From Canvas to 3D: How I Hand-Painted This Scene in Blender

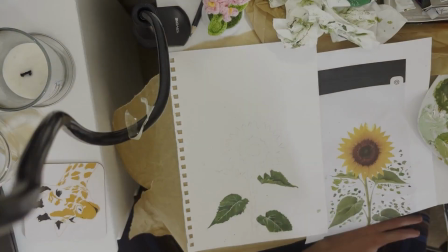(0:05)
So, I just recently decided to get into painting as a bit of a distraction, and I just got thinking, wouldn't it be cool to combine acrylic painting and Blender in a unique workflow?
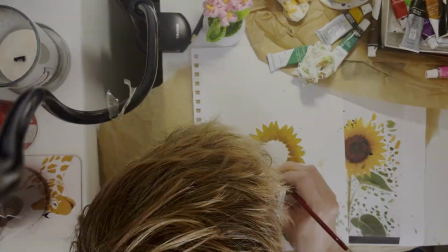(0:14)
Well, I did it, and found a fun and creative way to streamline my process to be able to make all sorts of painted scenes in this style.
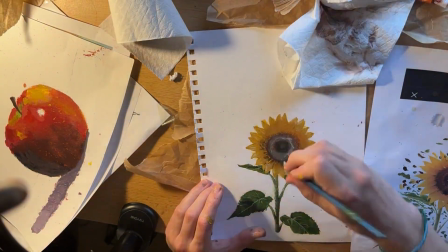(0:20)
In my time lapse, I'm just sketching out the outline and mixing the colours to match as close to my reference as I can.
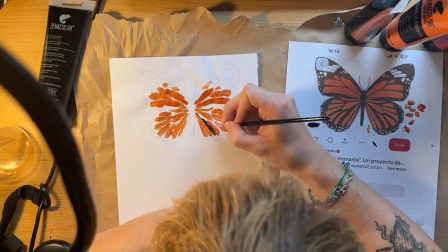(0:26)
Doesn't have to be perfect, mine certainly isn't, but I'm hand painting all the UVs for the sunflower,
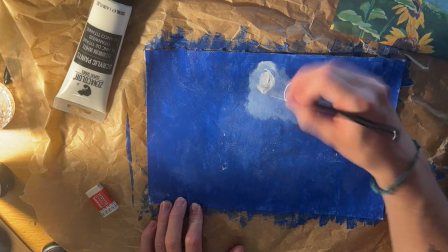(0:31)
the grass, the sky, and a little butterfly, creating a gradient by mixing the two different colours,
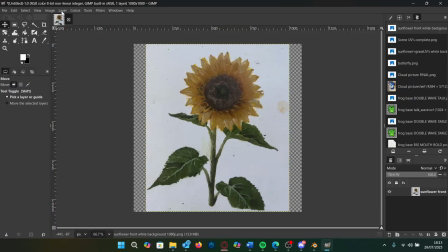(0:35)
painting it where they meet, and blending it in with a dry brush. Now, to get rid of the background and make the textures for our sunflowers and grass, we go into GIMP as it's free.
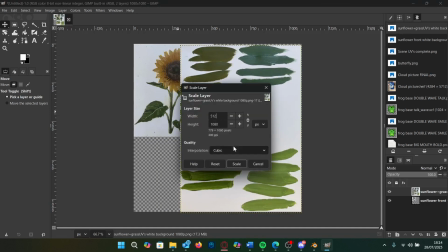(0:44)
We drag in our image and scale our layers down, then add a new layer and merge all visible layers.
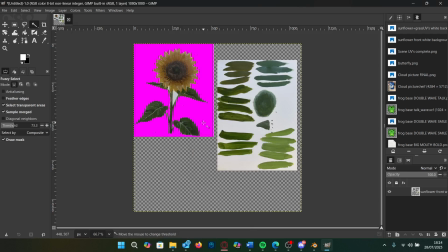(0:50)
Now, if we use the fuzzy select tool and mess with the threshold and click cut, it'll make the background transparent.
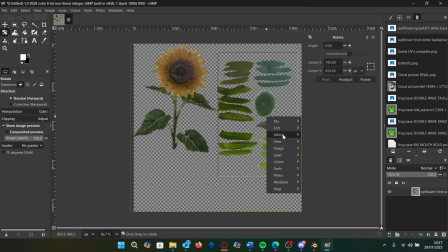(0:57)
You can then move parts of your UV map around using the box select tool and the unified transform tool until you get something you're happy with.
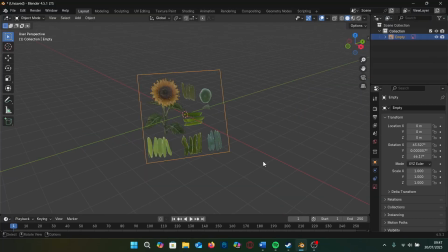(1:04)
I then load Blender and import my image as a reference and start modeling the stem. Here's a quick trick.
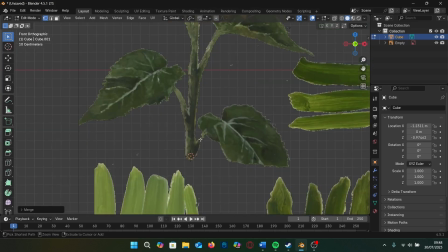(1:09)
Start with a cube, merge all vertices, and boom, you got a single point to extrude from. It's a fast way to block out organic shapes. Then, click Ctrl left click to extrude the stem, moving the vertices around to match the reference.
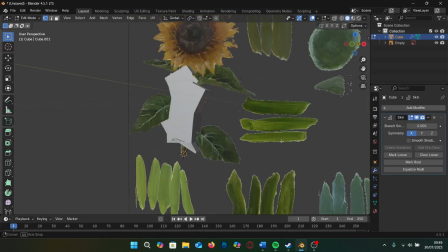(1:21)
I also want to add a skin modifier to add a bit of thickness, and with all the vertices selected, I click Ctrl A to make them thinner.
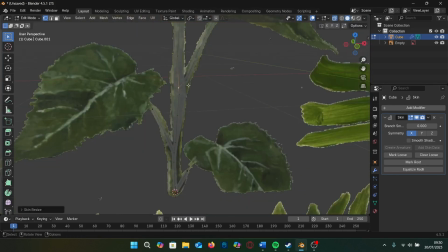(1:28)
I then scale the different vertices accordingly using the same shortcut.
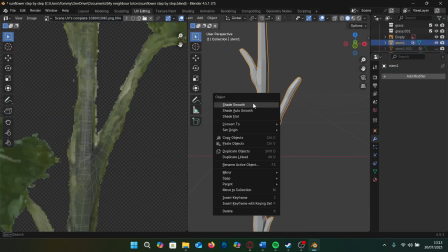(1:32)
I apply the modifier, add a subdiv modifier, and shade smooth, and then move around the vertices to match.
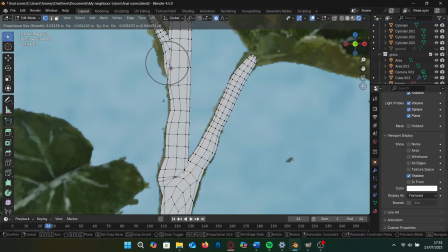(1:37)
Also moving parts of the stem in the y-axis, giving it more depth. This is where it starts feeling like a painting.
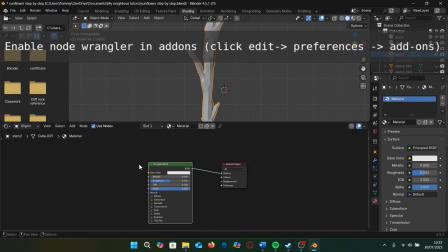(1:43)
Add a new material and click Ctrl T to create an image setup.
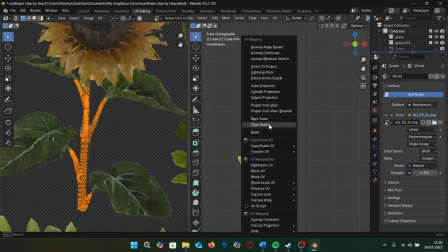(1:47)
I add in our image, I unwrap with project from view and tweak the UVs so the textures don't get stretched.
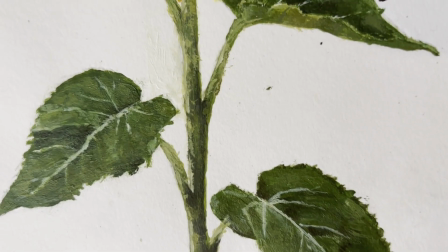(1:53)
Now, confession time. I painted the stem a bit dark, as I kind of wanted my scene to be quite colourful and fun.
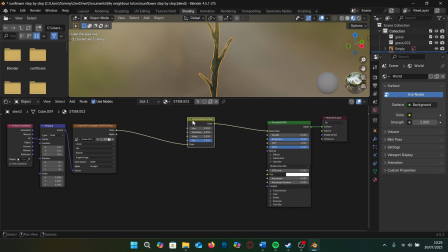(2:00)
Instead of repainting the stem, I can just change the hue and the value slightly on the hue saturation node and plug it into the base colour.
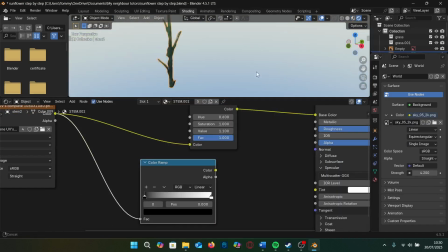(2:06)
I can also make the stem shiny in different parts by plugging the image into the roughness and putting it through a colour ramp to change the values, and do the same for the normal,
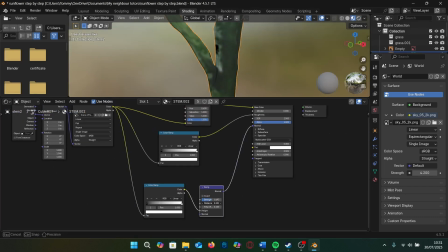(2:14)
adding a bump in between to give it a bit more of a bumpy painted feel. You could also use a normal map of some paintbrush strokes if you like.
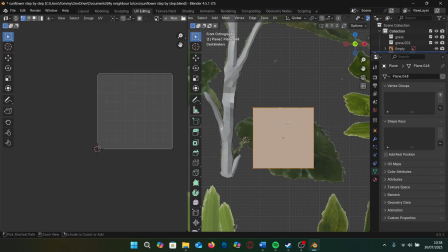(2:21)
I just found this method looked better for my scene. For the leaves, add a plane, add a loop cut in the middle, and move the vertices around to match and give it some depth.
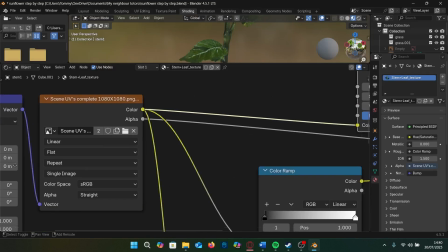(2:28)
Now repeat for the other leaves, making sure you project each leaf by view and connect the alpha channels and just rotate around to your liking.
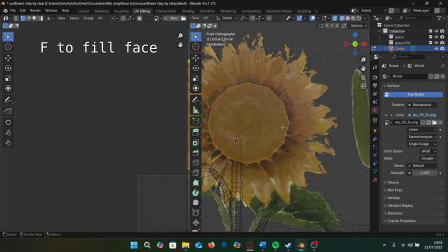(2:34)
For the disc, add a circle with 12 sides, scale it to the reference and inset the faces so we can make it stick out slightly using proportional editing.
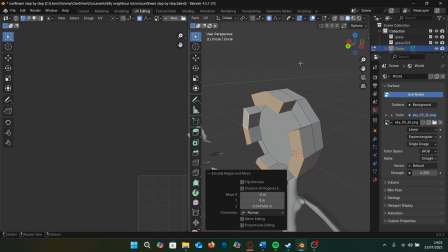(2:42)
I then make the spiky bits at the back of the sunflower by making another inset and extruding them out and scaling their individual origins.
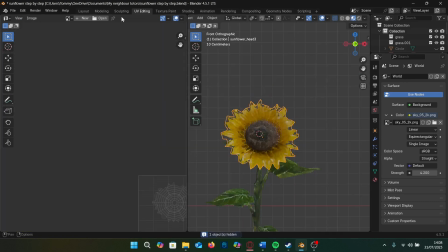(2:49)
This next trick makes them feel more like tiny petals instead of mechanical spikes.
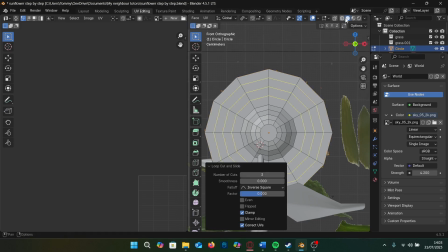(2:53)
I extrude an edge out for the petals, add my loop cuts, and use the knife tool to cut out the general shapes.
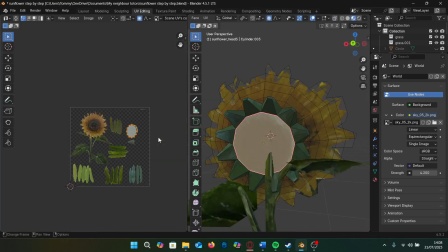(2:58)
I then project from view, like before, implementing my texture I painted for the back of the disc.
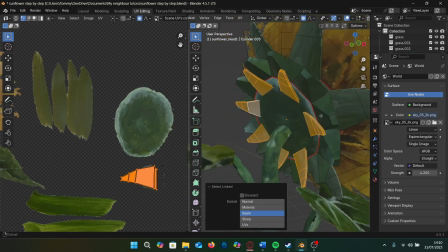(3:04)
I also rotated some spiky bits and used different parts of the UV map. If you just followed along, congrats!
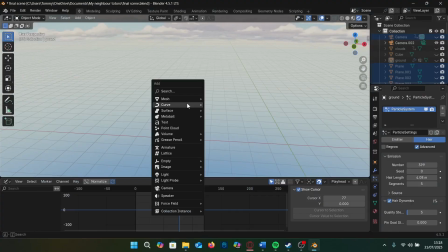(3:09)
Now that we have our awesome looking painted sunflower model, it's time to do the ground. We had a ground plane and subdivided it so we can use proportional editing to give it some bumps.
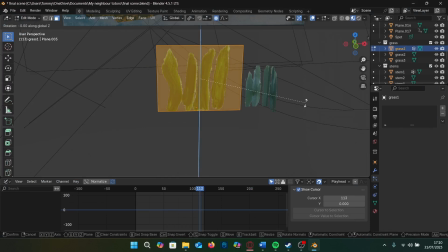(3:17)
We then shade smooth. I then made cutouts for each grass as a separate object and duplicated them and rotated them in the z-axis by 90 degrees.
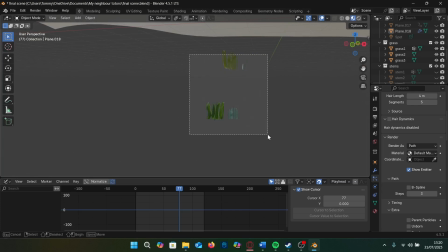(3:25)
Now we grab our grass, which I separated into three objects,
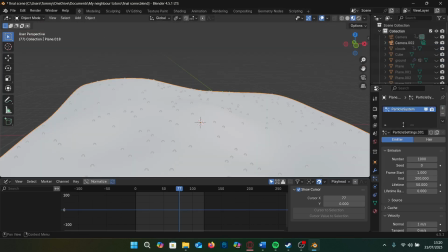(3:29)
and we move them into a collection using the shortcut M. Now we want to make a particle system on our ground plane and render as a collection based on our grass collection.
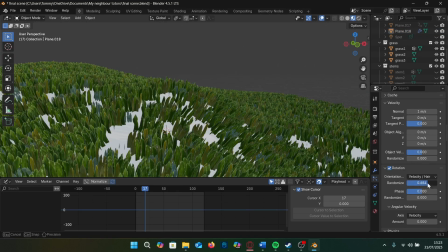(3:37)
We also want to make sure advance is checked for this so we can mess with the rotation. You can increase or decrease the amount of grass and edit the ratio using counts.
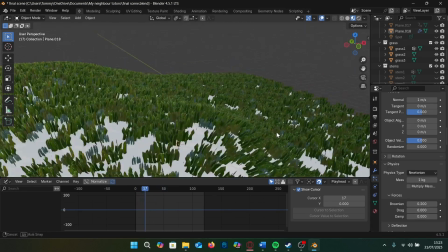(3:45)
Just have a play with different settings. These are the settings I use for my grass.
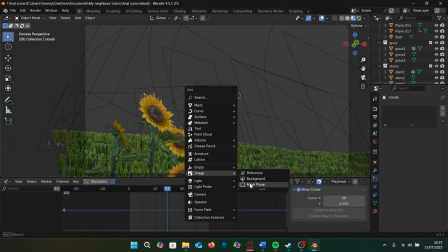(3:54)
For the sky, I just import images as planes from a version I edited in GIMP.
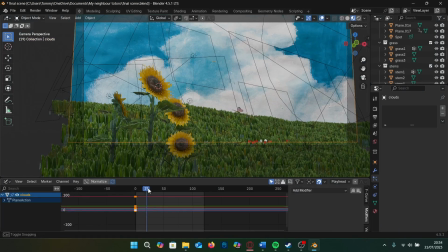(3:57)
I scale it up and slightly change the hue and saturation, and set two keyframes, one at the start of the animation and one at the end to give the illusion that the clouds are moving,
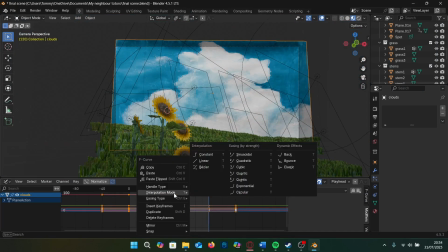(4:05)
and right click to set interpolation to linear.
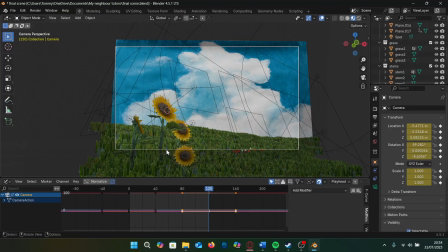(4:07)
Subtle camera movements equals instant production value, so I also animate the camera with a slight rotation and move it closer to the sky.